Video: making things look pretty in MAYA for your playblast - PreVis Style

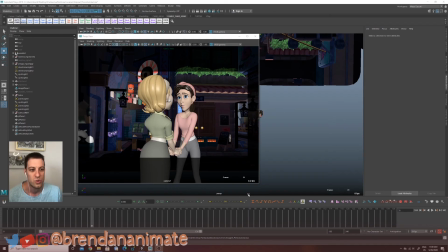1s
how did you do to make your viewport look like that? I'm an animator over at the third floor. My job to make the viewport look pretty. Just wanted to, instead of just ping him directly, I was gonna just make a video to,
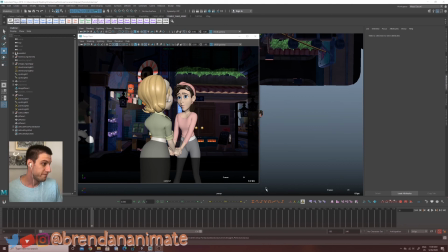16s
in case this is anybody else's question, you guys can find it, hopefully you find it useful.
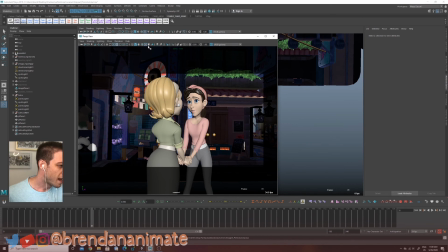23s
So we're gonna be focusing on this little tab of the viewport menu here.
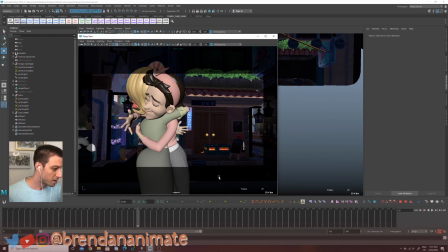30s
Some of the stuff might be a little bit basic for some people, but hopefully I'll touch up on a little bit for everybody. So if there's ever any one little button that's sort of like a make pretty button, it's going to be this anti-aliasing button. Sort of gets rid of all the jaggedy edges of all the geometries.
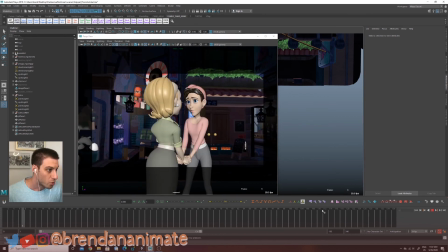49s
This is off, this is on, off, on. So the second thing that is really going to help out your
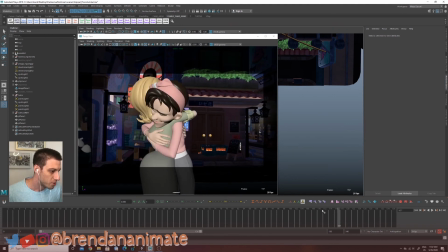55s
shot is to put some lights in the scene. So if I turn on the lighting tab here, what I have,
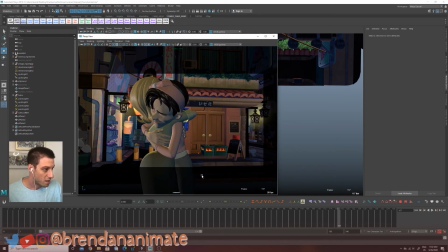65s
you can tell right away that it sort of changes the kind of the mood of the whole shot, and that's really the essence of why we're sort of doing this. Not necessarily to make it look prettier, but it's just sort of to further the story of what you're trying to say.
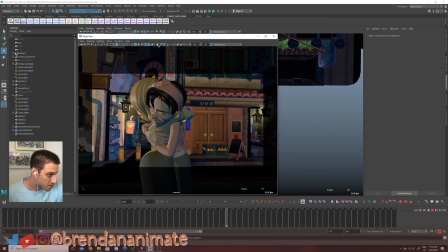84s
Over here's the turn lights on, over here the turn shadows on, and next to that is sort of like a self-shadowing option.
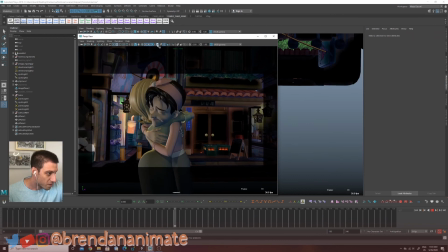94s
So this is sort of the self-shadows on, off. So it depends. This makes the scene a lot darker. Got some weird artifacting. The overall look of this,
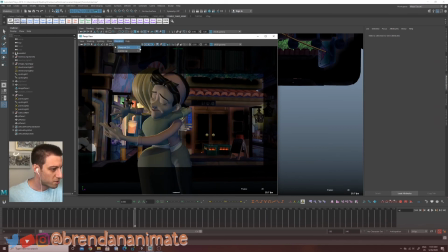107s
it is all gonna fall under this little render viewport tab here.
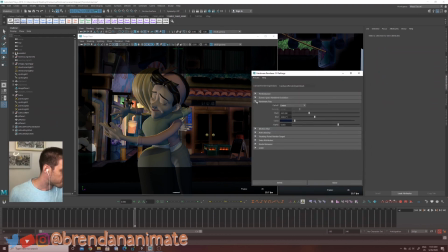115s
So you can see this has sort of the performance, how many lights do you want the scene to handle. It maxes out at 16 for the viewport, so if you have more than 16 lights, it's not going to work.
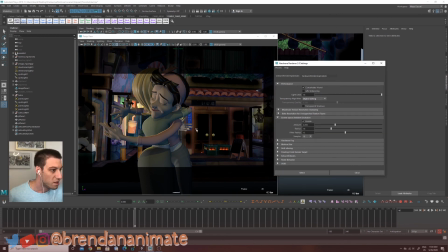130s
If you want to change the sort of this little self-shadowing option here, the ambient occlusion or whatever, you can grab this sort of thing here, and if you change the amount,
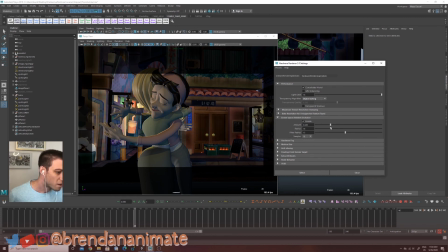144s
it's sort of the intensity of things. So this is more black, less black. The radius is sort of how much it expands from itself. So here you can see this
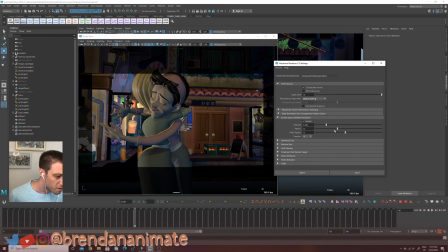160s
is further apart from itself, and this is closer to itself from object to object. And then this filter size here is just sort of the blurriness of it. So if I go to 0, you see that it like does nothing. Well, it goes to 1 here, so it has a lot of these artifacting, so it just sort of like smooths it out.
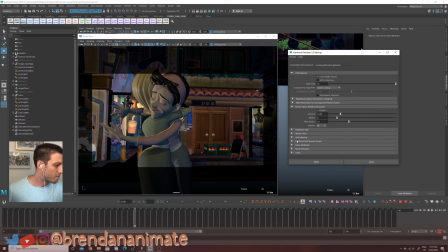180s
Another option that I didn't know about until somebody pointed it out was that over here in the shading tab there is this little option for hardware fog, and if you turn it on,
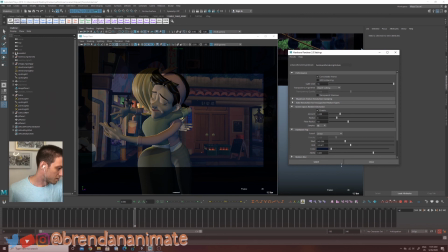195s
and you can fiddle with it here in the settings, it whatever's closest to the camera is going to not be affected by this little filter that's putting in there.
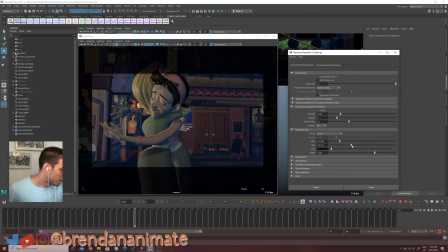208s
But this is how close to the camera you want it to start affecting, and then the end is sort of how far back you want it to go. The alpha here, you can have it, if you have it to, I think it defaults to 1, so I brought it down.
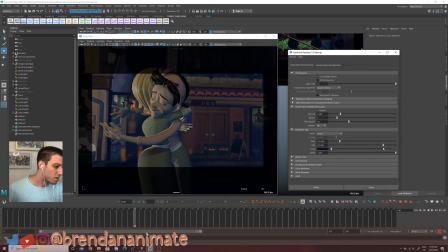224s
But if you sort of keep on going, then eventually this will be a solid color. So you kind of want to go not to 100% black on that. Works for sort of pushing the background further back and the characters further forward.
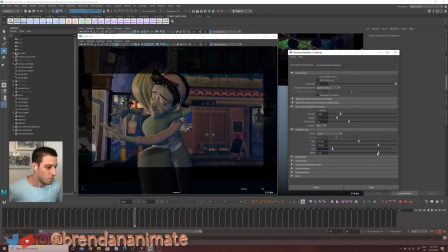242s
So that is one way to sort of create depth in the scene.